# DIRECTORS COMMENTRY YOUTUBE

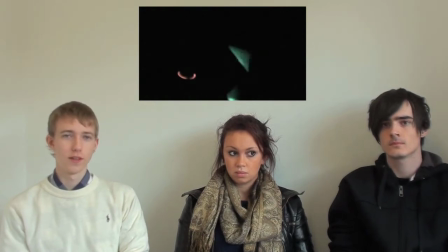(0:10)
Our music video uses the conventions found in other pop music videos. For example, bright lights and a camera focusing on the artist.
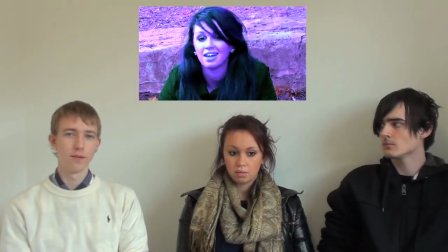(0:18)
The camera focuses on the artist to give the music video a label and gives the chance for the artist to engage in the audience.
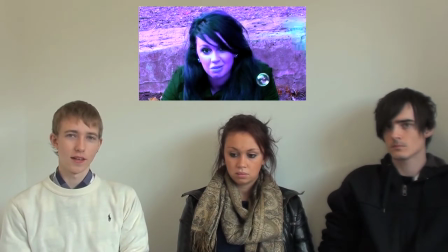(0:26)
As well as this, the artist can lip sync and connect with the music.
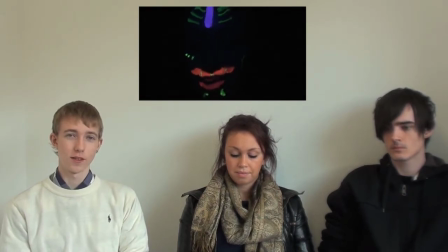(0:31)
As well as the camera focusing on the artist, we've used other conventions, for example the bright lights. Instead of using editing, which most music videos would have done, we decided to use more practical equipment.
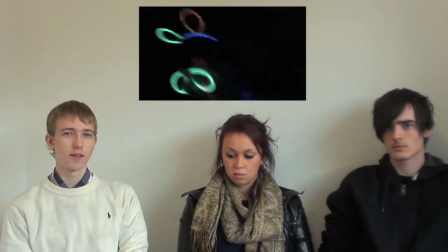(0:45)
For example, glow sticks and UV paint with a dark light. We did this because it would have been easier and quicker rather than editing over the top.
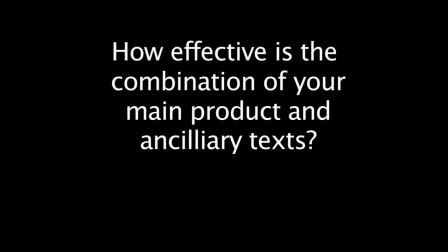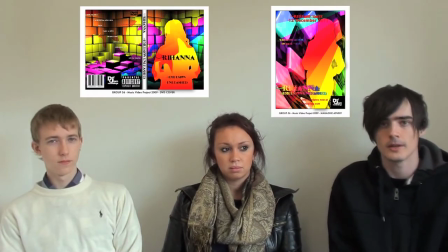(1:05)
For our digipack and our poster, we had to keep them to complement the music video, so they had to remain in a similar theme without becoming too much of a single idea,
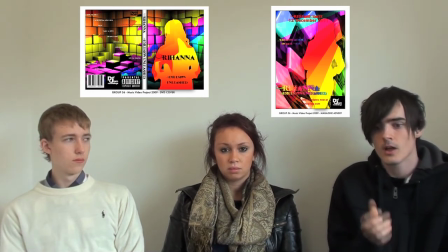(1:15)
which wouldn't have made sense in the context of a whole album. So our idea was to keep with abstract themes and bright colours, but not use things like glow sticks, which were very central to the bubble pop idea.
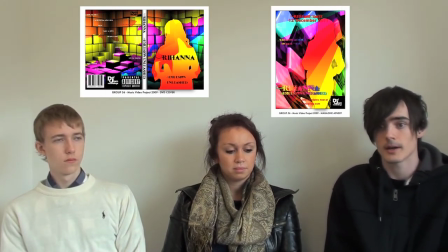(1:31)
So we got a 3D abstract background and added a lot of different colours and overlaid them,
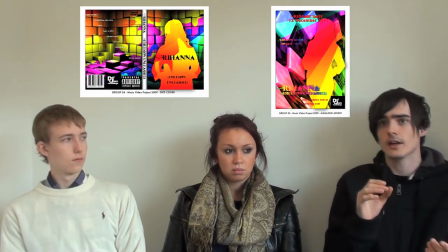(1:38)
and then got an image of Vicky, and instead of having it as the original colours, we used a gradient across,
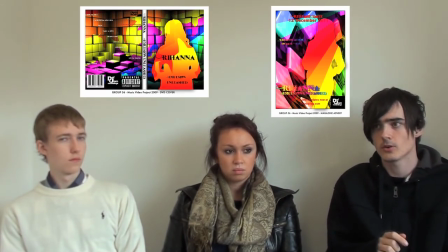(1:45)
so it actually remained abstract all the way through the whole digipack. And then on the poster we used a similar idea for Vicky, and then on the background changed it to be more of a club theme. So when you look at it, it's less abstract, but keeps with the pop conventions instead.
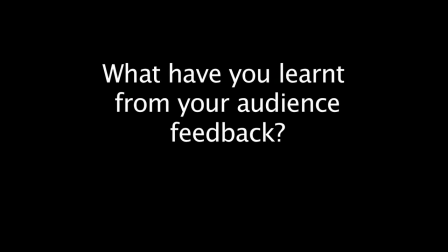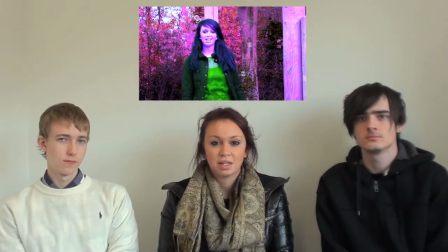(2:15)
Because our theme was abstract, after getting audience feedback,
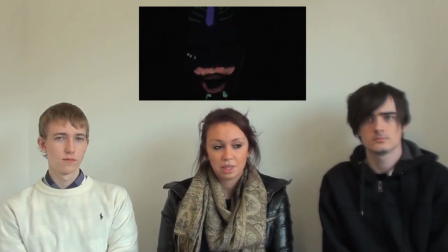(2:20)
they really liked the fact that the lip syncing worked well because it had the focus on the main artist, and the bright colours matched the theme of abstract.
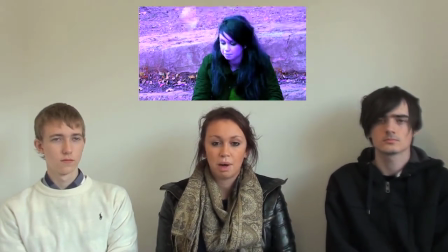(2:31)
They liked how we used the bubbles but not over the top,
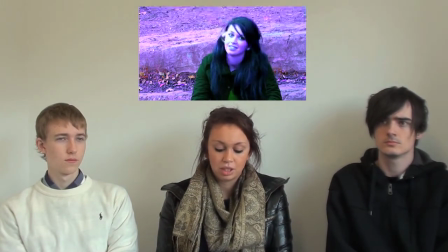(2:36)
so it could be appreciated but not too much.
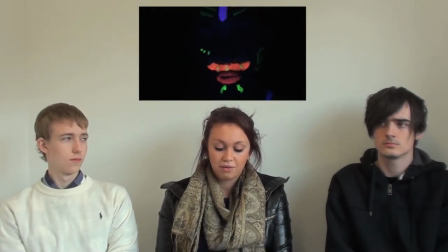(2:41)
Also they said that they feel differently depending on their sex.
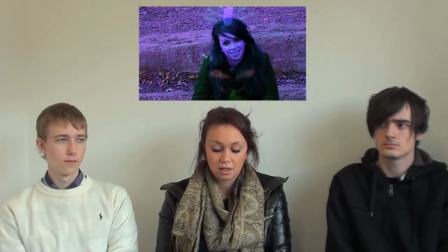(2:46)
For example, the girls said that it's reference to not being too sexualised, because when you watch a music video like Rihanna's,
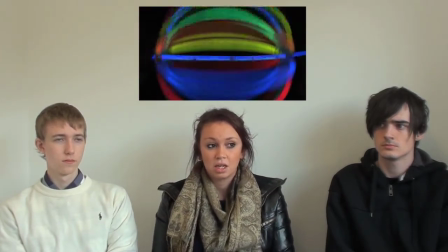(2:54)
she is quite sexualised in some of them, and girls tend to hate her because of this.
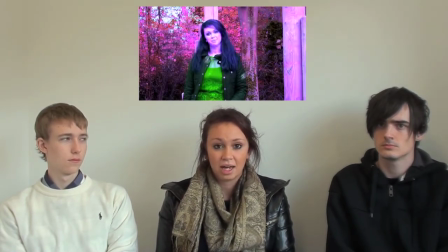(3:00)
But they said they appreciated what we'd done, and they made her look more approachable.
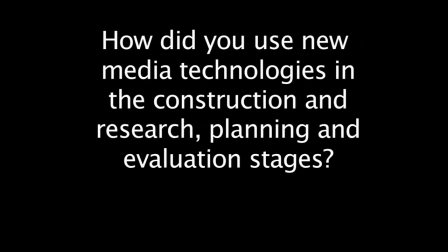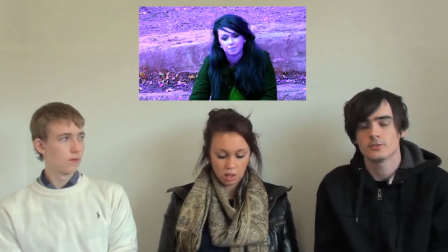(3:19)
New media technology really helped our music video.
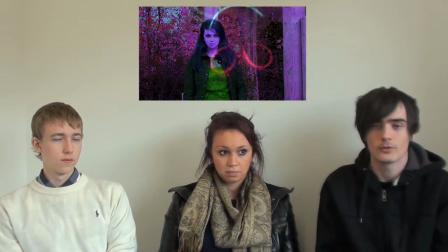(3:22)
For example, we used Final Cut in almost all of the editing process to add transitions and filters.
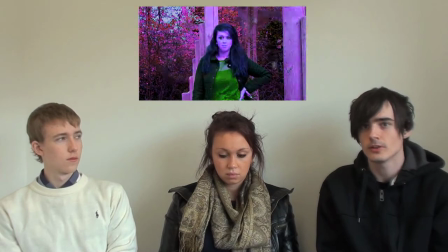(3:29)
This allowed us to get a more professional feel to it rather than it just being a series of cuts.
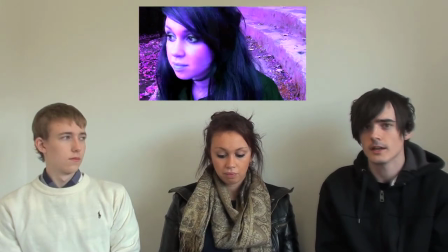(3:34)
We tried using green screening, but the amount of time required to get anything that looked decent and didn't have very jaggedy, solid edges,
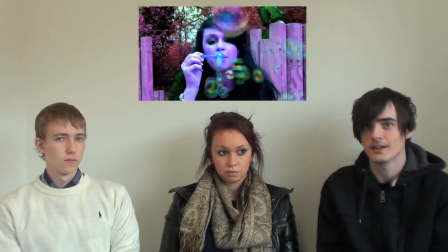(3:43)
or leave parts which we didn't really want to still appear, was just too much for what we actually had.
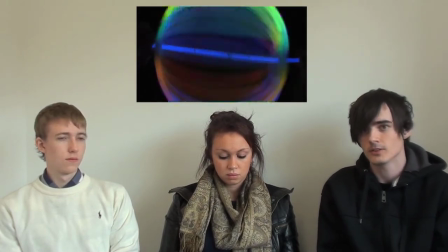(3:50)
Because of our limited recording time, we couldn't actually get a decent green screening effect.